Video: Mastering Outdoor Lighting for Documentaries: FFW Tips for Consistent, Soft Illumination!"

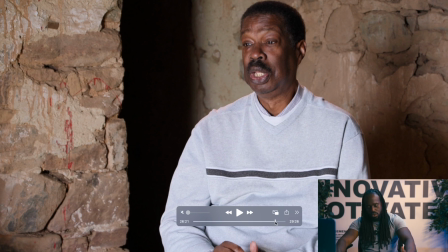[12:18]
Like I said earlier, if you have your fundamentals, you then have a foundation, and then you create the aspect and the opportunities to have more fun.
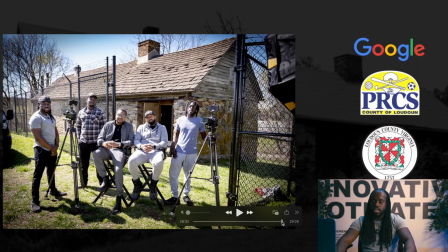[12:30]
So yeah, man, that was great. This is me, just in case you guys didn't think I was there, that I really did the shoot. That is I am him, and he is me. It's Alex, my man Luke, and my man Hennick.
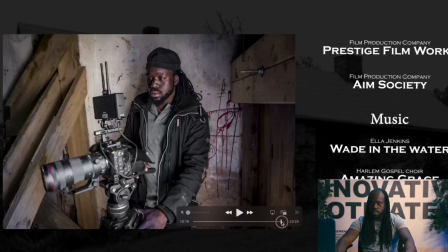[12:44]
Yeah. What else do they have for the BTS? That's me again.
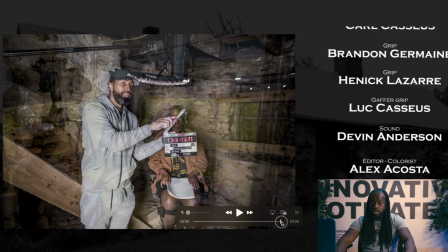[12:51]
Yeah, we didn't even use all this.
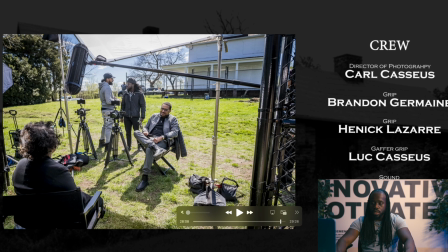[12:53]
Like, that's the frame that I was talking about that we had to put over top of these people because of the sun was crazy. Clearly, you see it was cold out there.
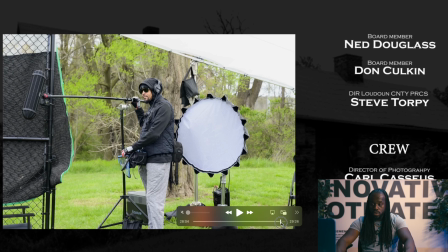[13:05]
We didn't use any of these. You see the light on the stand?
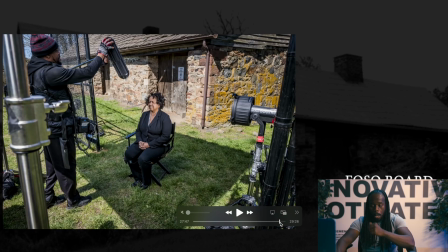[13:10]
I think it was a 600. We didn't have time. This was interesting. So let me just say this real quick. This little BTS photo. We wanted to put more light on her because once we put the overhead on top of her,
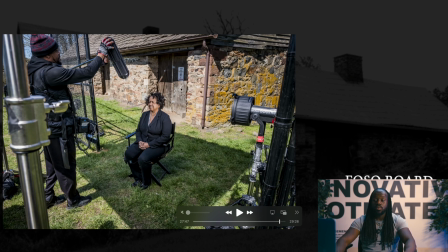[13:29]
it decreases the light so much that the light that was hitting the brick was overly exposed. So the only way we were gonna get her exposed is by brightening her up so we can then get
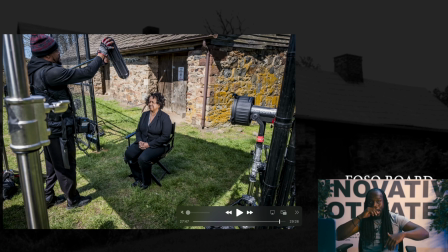[13:44]
closer to where the brick was because that overhead probably shuts down the sun almost 12 decibels. So at that point, she was just too dark compared to what the sun was doing to this brick.
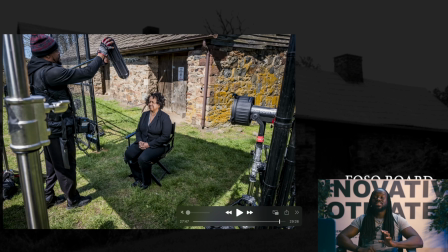[13:59]
Now, if there was no brick wall, we would have got away with it. But since the brick wall was right next to her, behind her, it was causing all the intention to go to the brick wall because it was so bright. So what we had to do is put a Fresnel on a 600D,
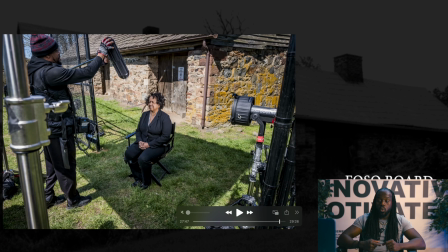[14:16]
which then focuses the light so we can up her exposure. So then we can adjust the light to her skin and put it at a same level as what the sun was hitting on the background, so therefore she can be properly exposed. How was I able to do this?
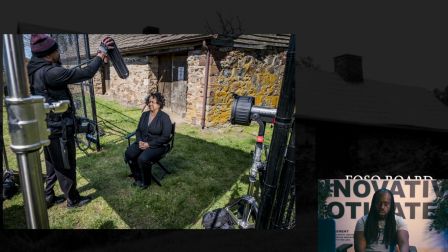[14:36]
Because I understand my fundamentals, so then I have a foundation, then I can have some fun. So that was a fun adjustment there. But again, just to make it more simple, since the sun was so bright and hitting the wall that we could not control,
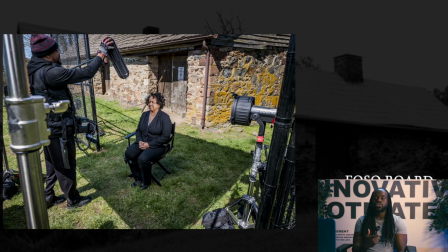[14:53]
we had to put up the light on the subject that is in front of the frame to match the wall or to get closer to the wall so she can be properly exposed because of the structure, the 12 by 12
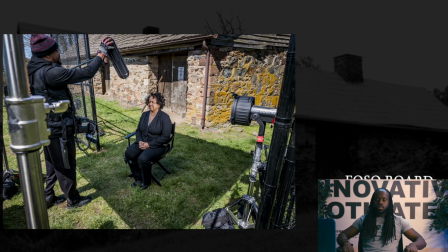[15:09]
that we put over top that was controlling the scene. So yeah, so this is how you kind of go about those things. Shooting outside is always crazy because you never know what you got to deal with, but understand your fundamentals and you'll be okay. Until next time, it'll be next time. See you next time.